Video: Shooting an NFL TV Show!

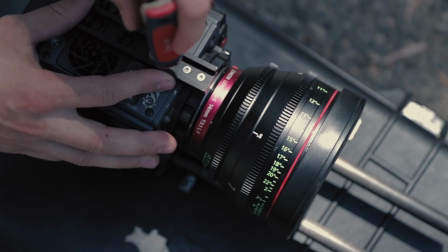0:34 what's up guys welcome to the behind the scenes of my new TV show for the NFL Network for the episode football town one of their episodes on
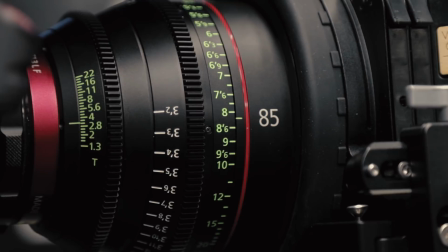0:43 Calabasas high here we're going to talk about all the gear and shots that we're using for the
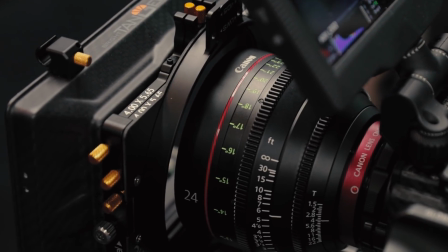0:47 show first lenses Canon cinema lenses primes if you
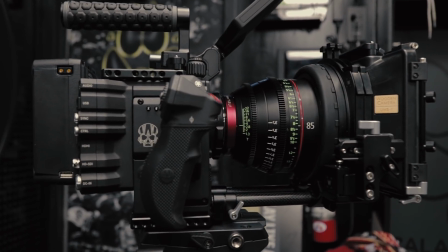0:52 will they are we've been shooting mainly on the 24 and 85 for the interview setups then
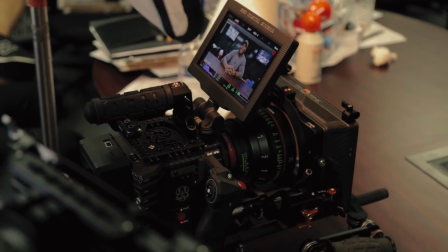0:58 we've been using the Canon zooms or L series glass for like all the action stuff during practice
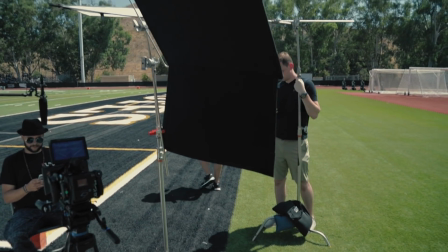1:04 Tiffin ND filters for all the outdoor scenes you can see this is one of our interview setups of how we've been doing all the outdoor scenes
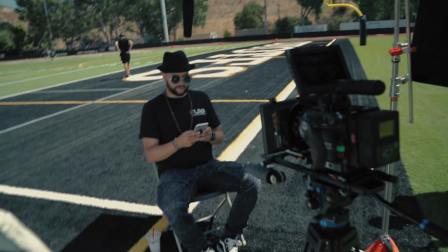1:11 because it's very bright out during the day when we've been doing all the interviews on the field so we need the diffusion over top and then a
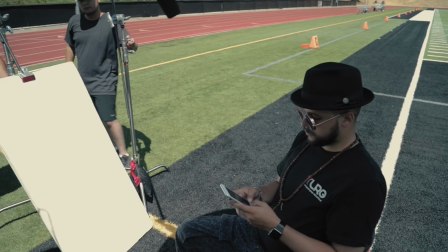1:18 bounce board for a little bit of fill and pop of the subject all the interview setups there you can see the bounce again but all the interview setups
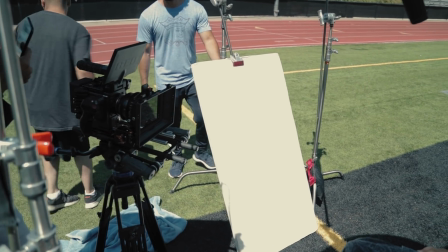1:25 as you can see right here the camera on the 24 millimeter straight on super wide angle and you'll see that coming up through all the
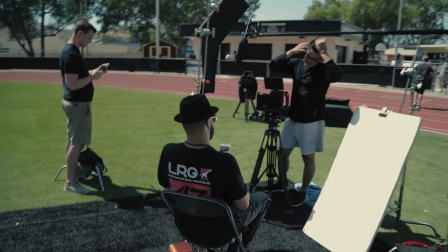1:32 interview setups but again diffusion over top diffuse the sun soften the light and then a bounce from the front to kind of make
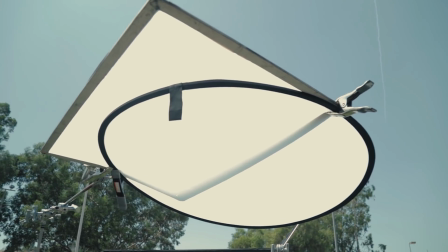1:40 them pop and fill out if the sun if that diffusion wasn't there the sun would just be super harsh on the subject so there you can see the shot that's
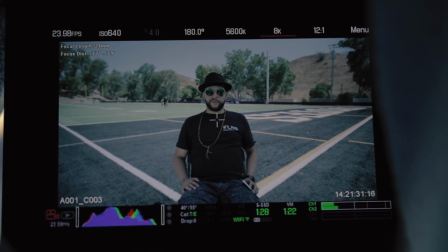1:48 nice even lighting on the subject nice and soft and we got that little bit of the balance from the front everything straight on a wide angle with the 24
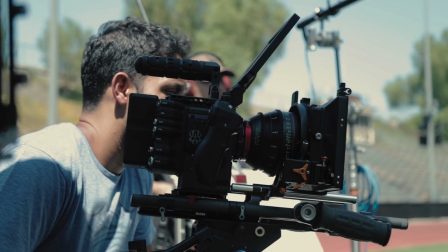1:57 which you can see right there setting the the interview interviewer just
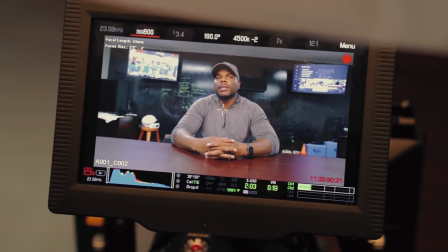2:01 off to the side of the camera there's another setup straight on again
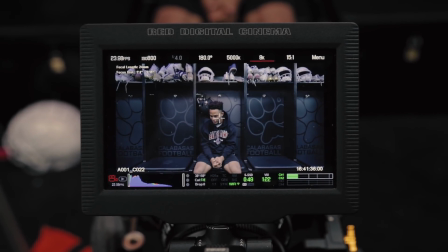2:06 24 doing doing another one 24 we're doing the interviews a little different I love the the straight on wide angle look
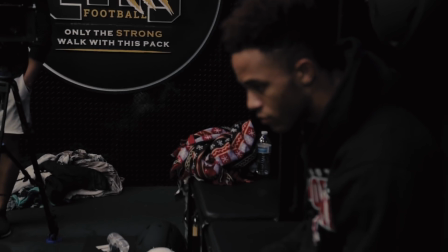2:15 I'm a fan of wide angle so but right here this is something that we let the the tungsten spill right out the corner onto the subject so that's why that corner was
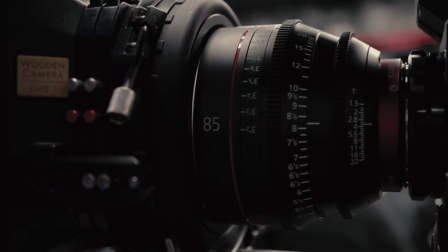2:23 hanging there and again 85s for all the side angles so
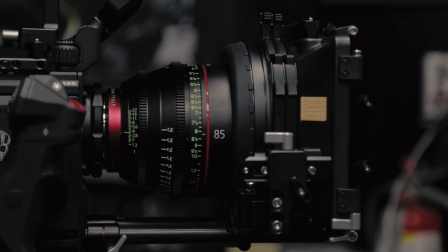2:28 you'll see the side angles we're using 85 so we really get that compression that nice little
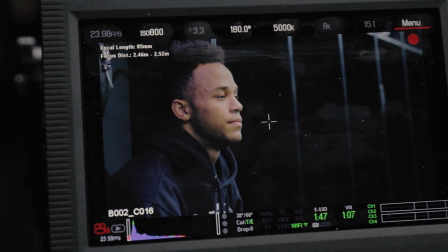2:33 side angle to really complement the super wide straight on angle
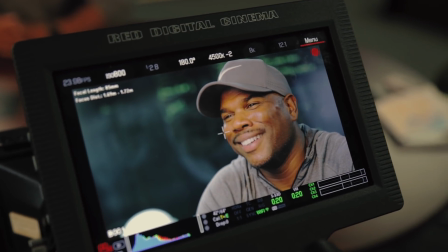2:38 so there's another 85 millimeter using a low f-stop around 282
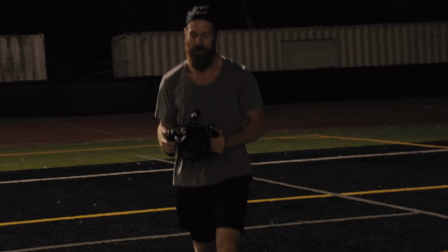2:43 here are some action shots just getting some action shots of our key players for maybe some of the the title sequences or little cutaways into
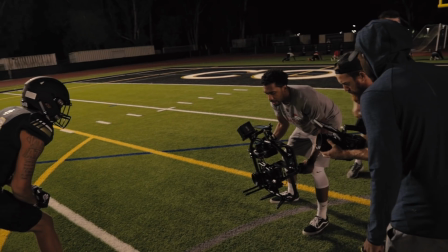2:52 the episode the episode is going to be on the NFL Network after a Thursday night game so look out for that I'll try and keep you guys updated
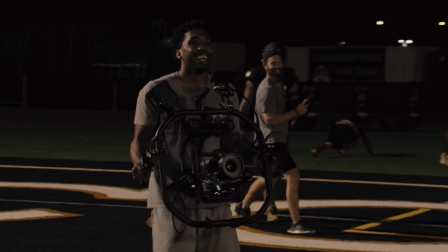3:01 on that follow me on Instagram I'll be giving updates and posts on that all the time but it will air on TV NFL Network after a Thursday
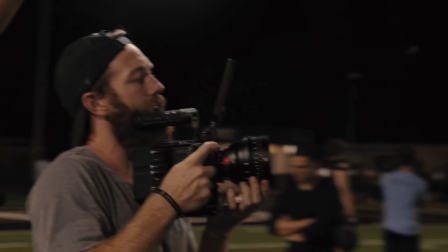3:08 night game here you can see more handheld action The cameras we've been using are the Red Monstro and the Red Helium,
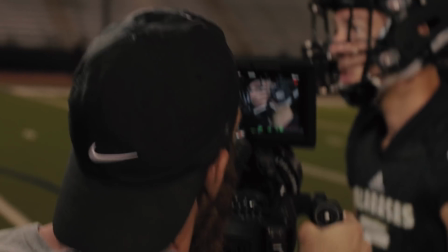3:16 as well as my Red Dragon. We've been running three to four Reds at a time while shooting this show.
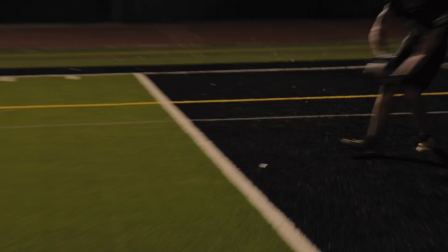3:23 The Monstro is by far the most beautiful camera I've ever used. This thing is absolutely gorgeous.
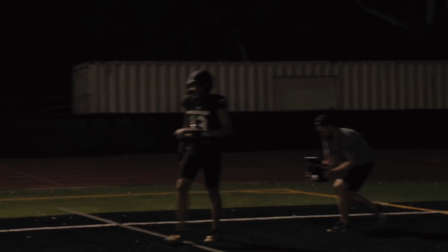3:29 Cannot wait for you guys to see the footage. I'm going to have another BTS video coming soon, give it a little more in-depth look.
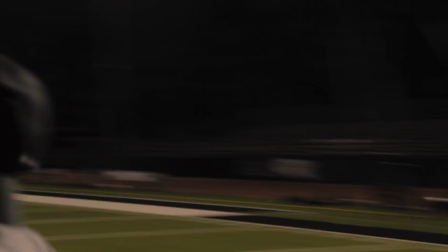3:37 But yeah, hopefully this helped you guys.
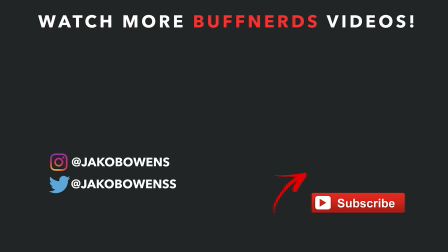3:40 excited for this show excited for you guys to see it and everything we've been working on i think it's going to be by far the most beautiful episode but make sure to subscribe like drop a comment if you have any questions about anything that i talked about and i appreciate you guys for watching i'm jacob owns for the buff nerds and i'm out